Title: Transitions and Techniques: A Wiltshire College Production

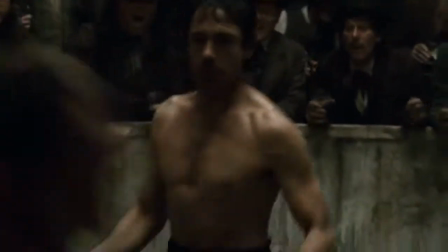2s
Transitions are the special effects used by movie editors to make the overall passing of focus on scenes go smoothly and effectively.
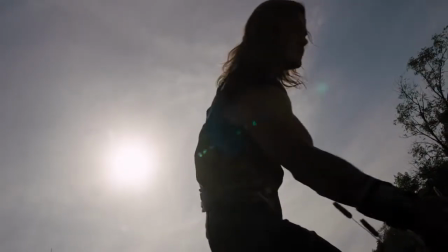10s
A transition can signify the end of a moment, sequence, or even the movie.
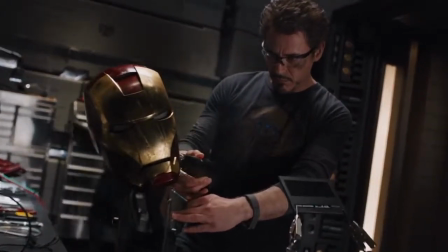18s
This video has been made to go through some of these transitions and to explain where you can use them and why.
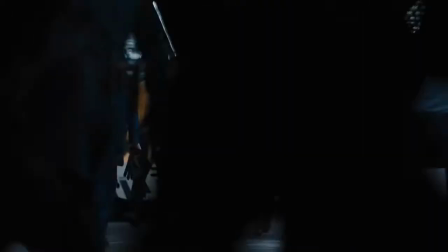27s
There are more than one types of editing, which one of the main examples being that of classic continuity editing.
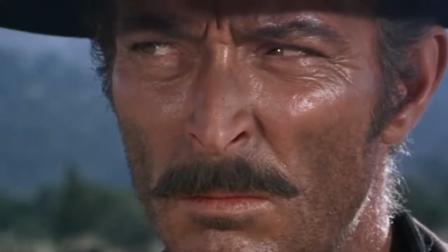34s
With this type of editing, the name of the shooting between two people is called shot reverse shot and eyeline match.
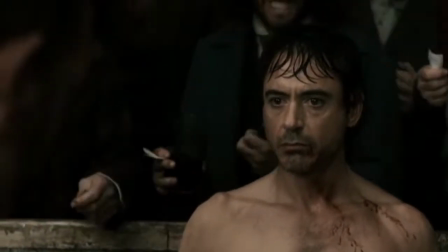45s
This is due to the positions of the two people needing to remain the same, no matter the position of the camera.
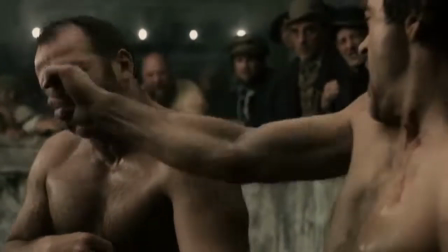52s
If someone is on the right side of the frame facing to the left, they must stay like that even if the camera is switched.
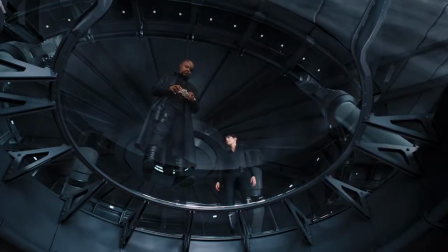61s
A better way to explain this is using the 180-degree rule.
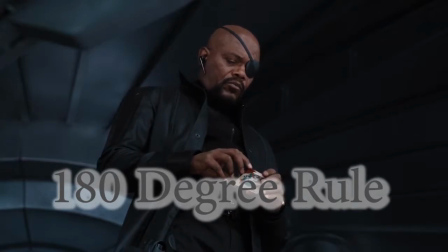66s
This rule entails that if continuity is set up by a wide shot,
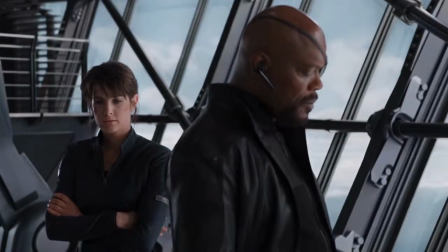71s
then once a close-up camera is set up, the camera needs to remain in that 180-degree radius.
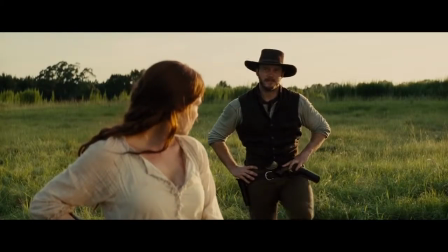80s
This will mean that the orientation of the scene does not become confusing and will not cause the continuity to be ruined.
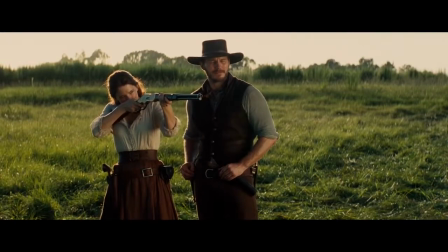91s
Additionally, you must be mindful of the 30-degree rule.
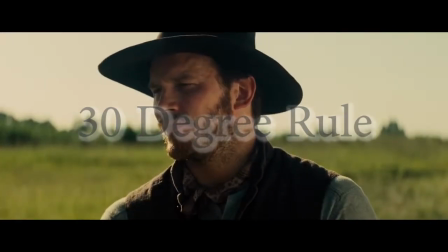94s
Opposite to the 180-degree rule, which says that the camera must not move more than 180 degrees from its original position,
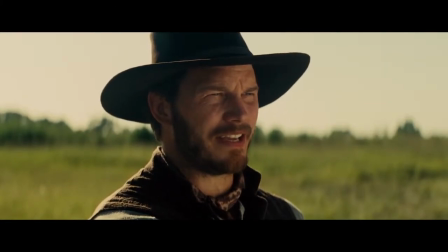102s
the 30-degree rule means that the camera needs to move at least 30 degrees so that jump cuts are not mistakenly created.
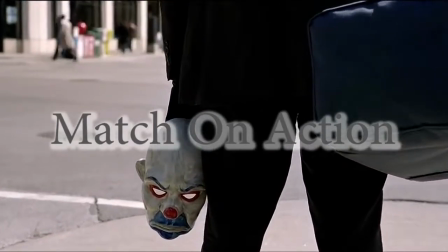112s
Match on action is a technique that allows the action from one shot to be retained
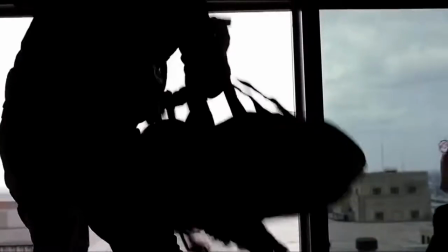117s
in another shot by continuing the action performed at a different angle or shot.
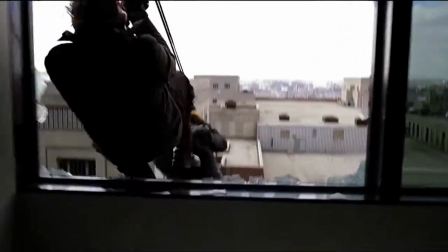121s
It means that an action shot will not be disrupted if you change to a different camera.
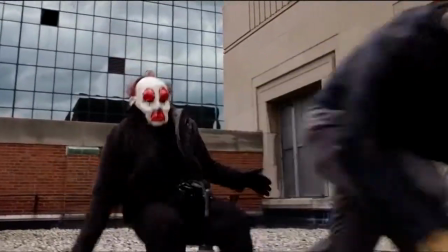128s
The use of this technique proves to be useful in many action scenes or other dramatic moments,
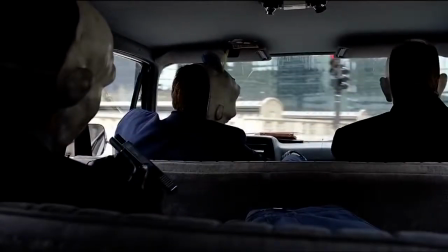133s
as it allows a different perspective on the scene without risking loss.
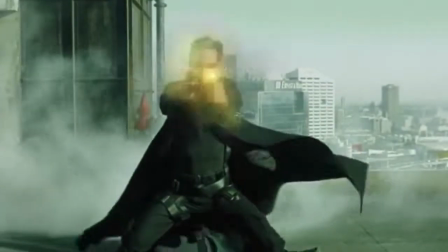137s
The Matrix is likely the best example for this, as it has many scenes which uses this technique.
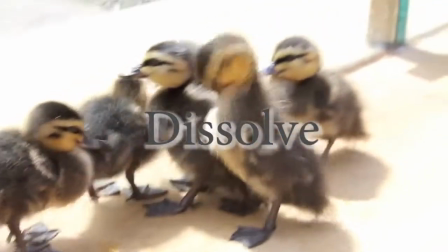146s
A dissolve is a transition that can be used to fade out one scene as it ends,
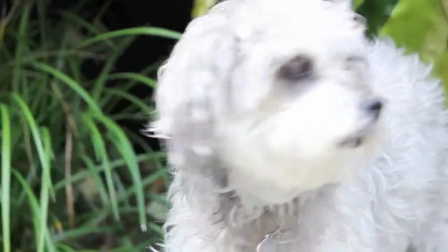151s
but concurrently fades in a scene as it starts, which has many uses.
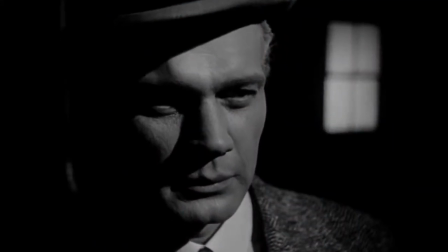155s
For example, it can signify a change in time and or space, showing that a moment has changed without straight out telling the audience that it has.
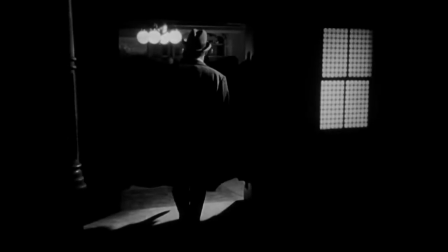165s
It may also be used for motion and continuity,
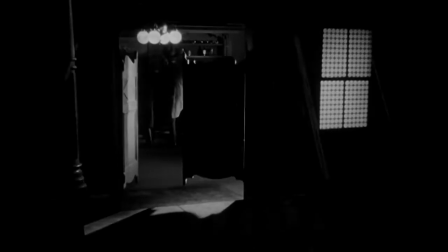168s
possibly comparing one object with another by blending them together as they either start or end.
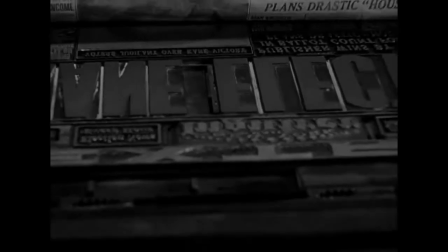175s
Citizen Kane uses this transition in an important scene change, showing its value.
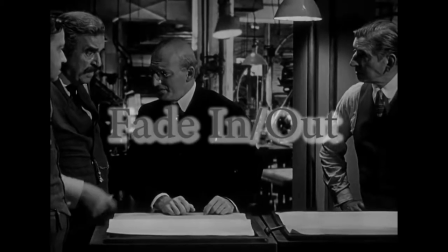182s
A fade in or out is another transition which can be used to represent closure.
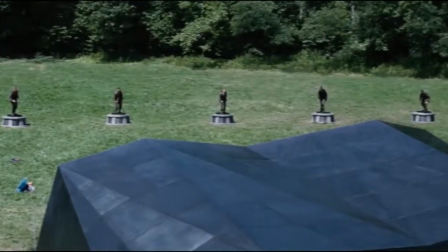187s
It shows that a scene/sequence has ended and is either going to start another sequence or end the movie.
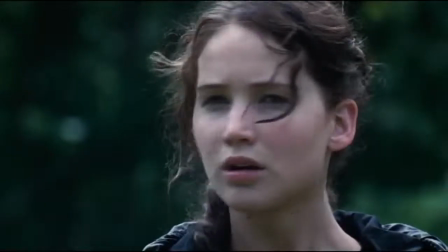194s
Whilst the fade will gracefully start a sequence, a fade out allows it to end with no errors.
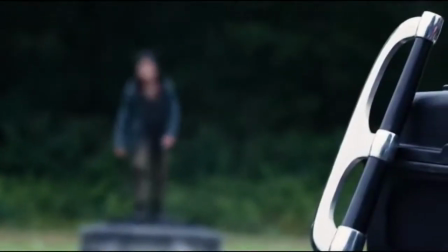201s
It acts like a chapter in a story has ended, which represents completeness and shows progress through the story the movie is telling.
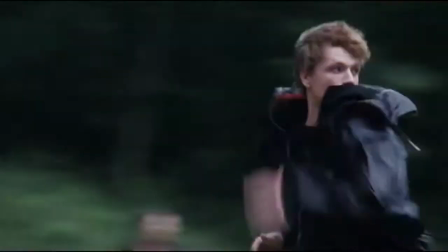209s
This is represented as the scene either appears or disappears from black or white.
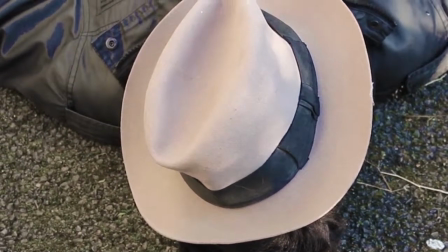215s
Standoff, a student film me and a few friends of mine created, uses this technique at the end, showing that the film has ended.
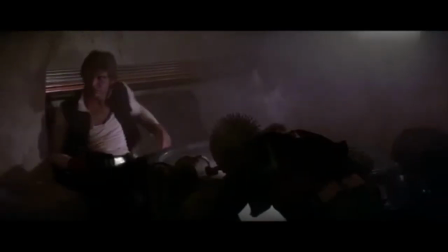225s
Similar in ways to the fade, the wipe also signifies completeness.
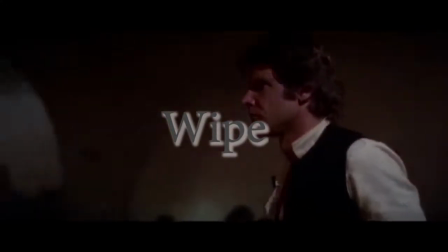229s
A scene is slid off in a certain direction as it reveals another scene that is occurring.
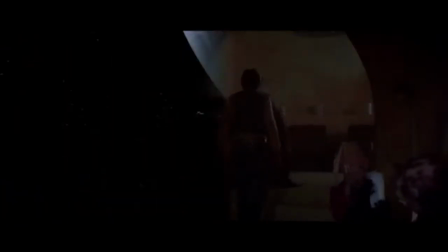234s
It may show a change in time, but mostly it is for a change in location, revealing a different area and characters.
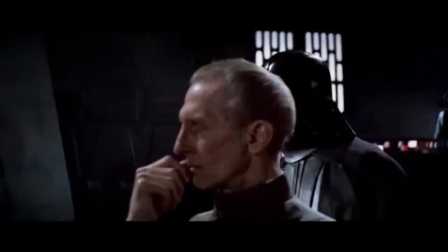243s
The symbolism of the wipe is similar to that of the fade, as it represents a turning of the page as a new scene is started to replace the old.